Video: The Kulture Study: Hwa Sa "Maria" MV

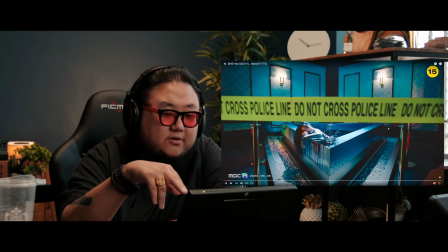[6:26]
also i'm surprised that this is rated 15 only because a couple things that i want to point out um sorry for stopping like immediately but a couple things that i want to point out um she shows a lot of blood in this music video which by korean television standards um usually you have
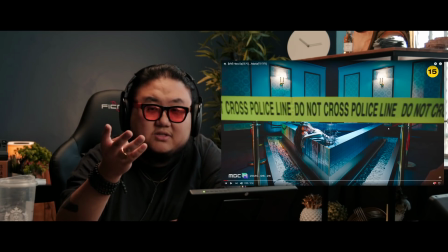[6:43]
to censor blood you have to censor guns and you have to censor blood um you can't maybe maybe the laws have changed in the past recent years but usually you can't broadcast
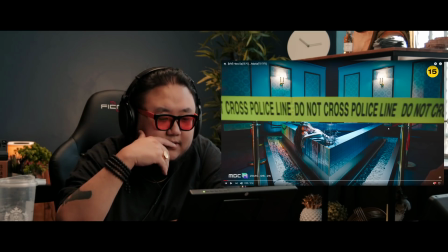[6:53]
that um so i'm surprised like
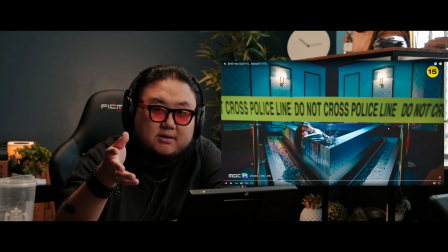[6:57]
because even in like dramas sometimes they make you censor the blood so maybe it's a certain amount of blood that you're not allowed to show i don't know maybe you can't show blood coming out of someone uh because it doesn't show her bleeding it just shows blood
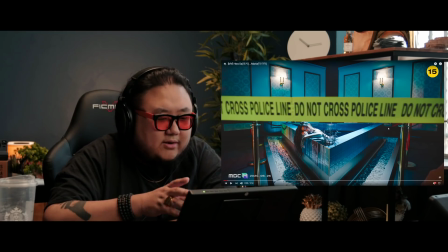[7:11]
um and then i believe at one point like when she's in the tub she's actually just in a laced bra um
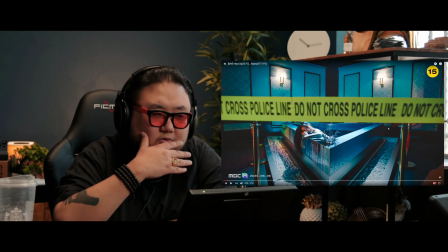[7:19]
i mean you know growing up in k-pop my entire life
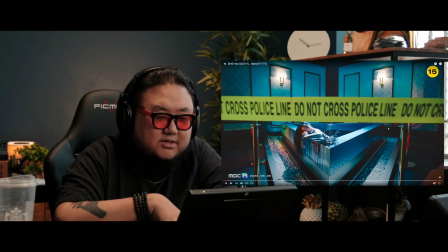[7:24]
uh there are just like some things you never really saw and like seeing an idol in just like a lace bra or a bralette i suppose uh was definitely grounds for like the station you know suspension or banning or whatever but
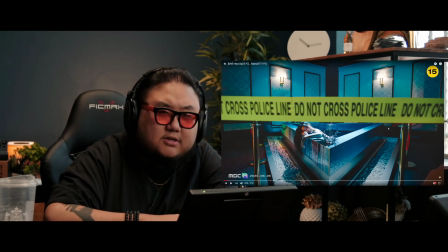[7:41]
I suppose times have really changed in Korea and they're just slightly
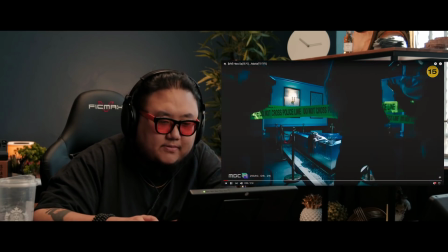[7:46]
a bit more progressive so that's cool so
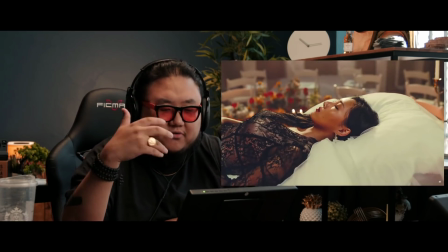[7:53]
she's dead and she's like watching her own funeral like
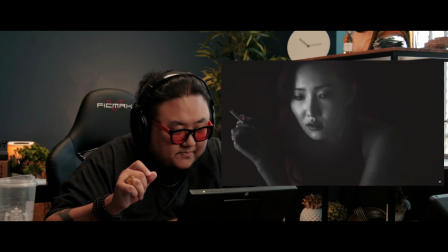[8:00]
mourning herself I love this I love how they change into the color that's beautiful that's cool
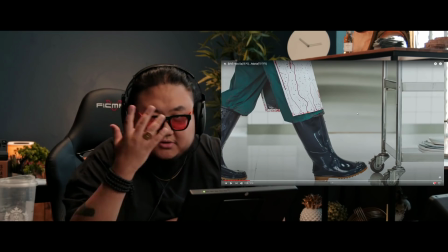[8:11]
that's also just like a great shot too just like her surrounded by the flames
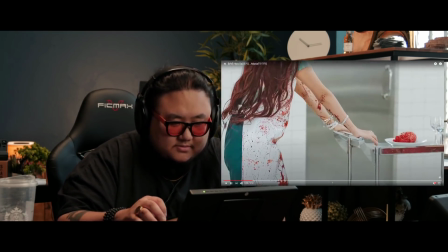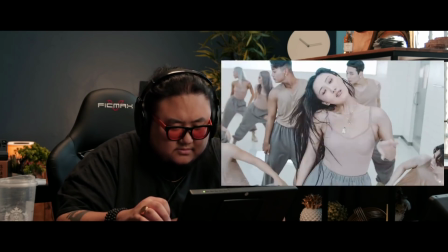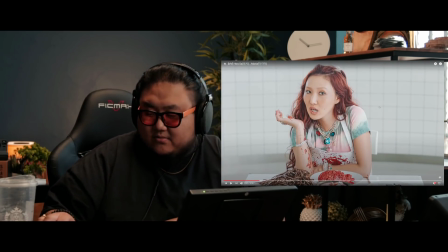[8:26]
and so with her dead what i like about this scene right here
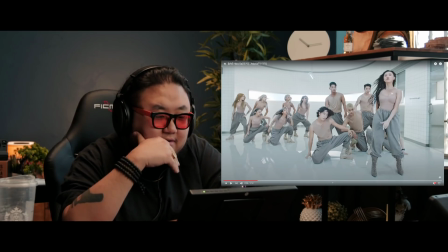[8:32]
what i like about this scene is like first of all it looks like they're the set here is supposed to emulate a morgue
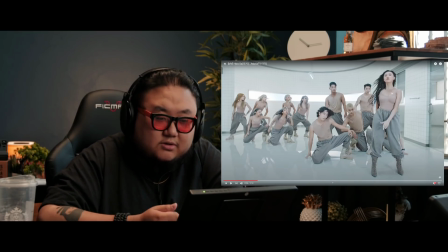[8:40]
um uh yeah like with those with those doors and how clean it is in the white it
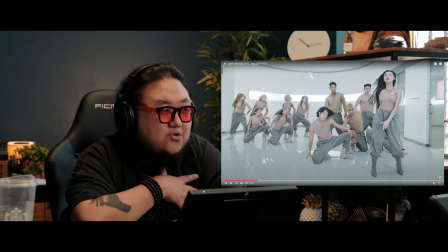[8:47]
looks like a morgue and if you look at this scene like the gray and like the nude color clothes um they're trying to imply like you know usually in a morgue the corpses are naked and the
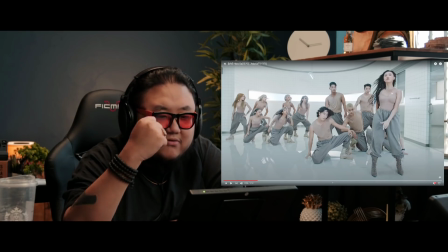[9:00]
gray just like has the sense of like being devoid of color like when you're dead you your face is kind of you sort of gray or whiten and so they're
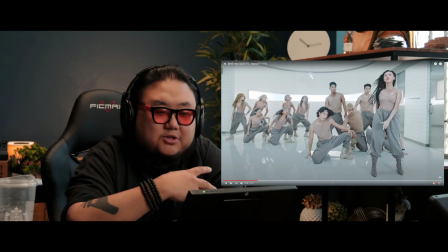[9:09]
visually showing that they're showing they're visually showing the nakedness of being
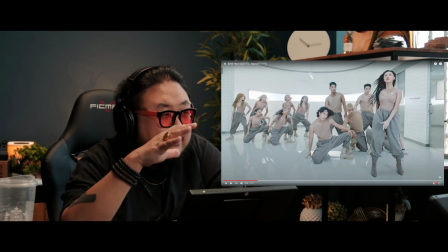[9:14]
dead and the sort of loss of color and the scene in general just like
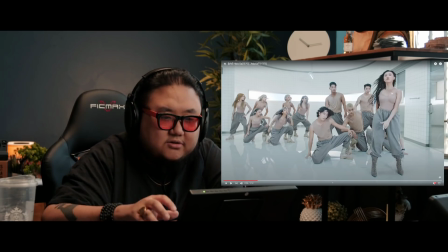[9:18]
is a lot more desaturated than it usually um that a video tends to
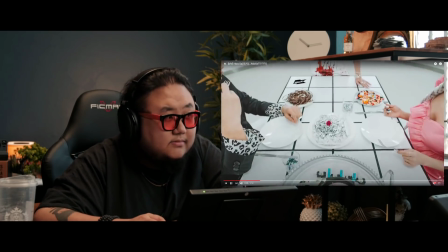[9:23]
see
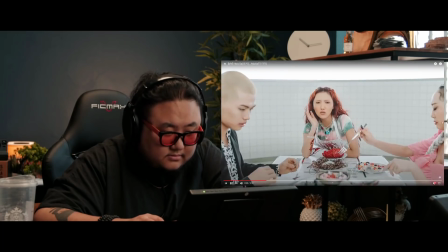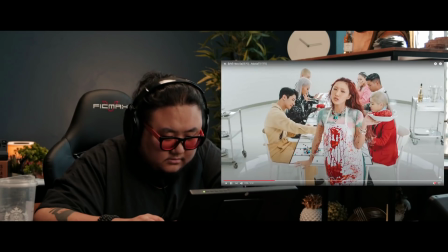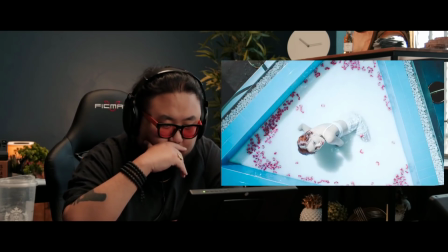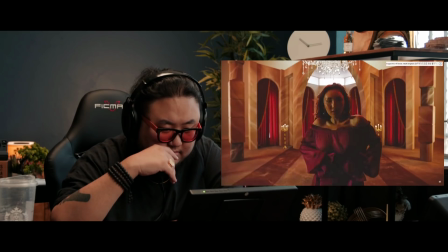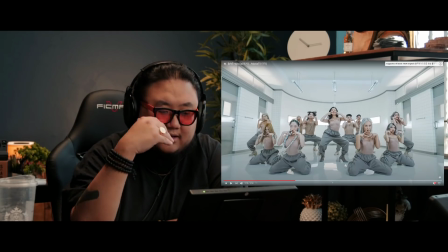[10:03]
that part the and then i thought it would go into
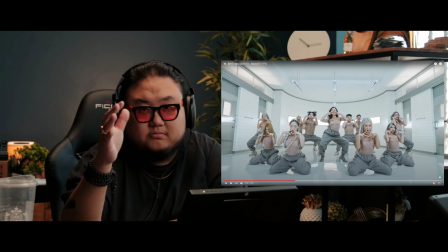[10:09]
honestly slower kind of a drop and a much more latin inspired drop but it doesn't really
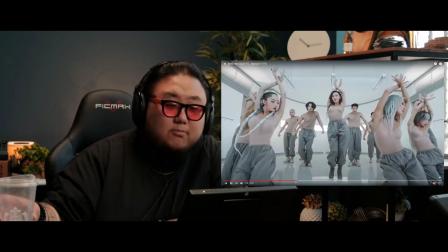[10:16]
this entire song or most of this song that is good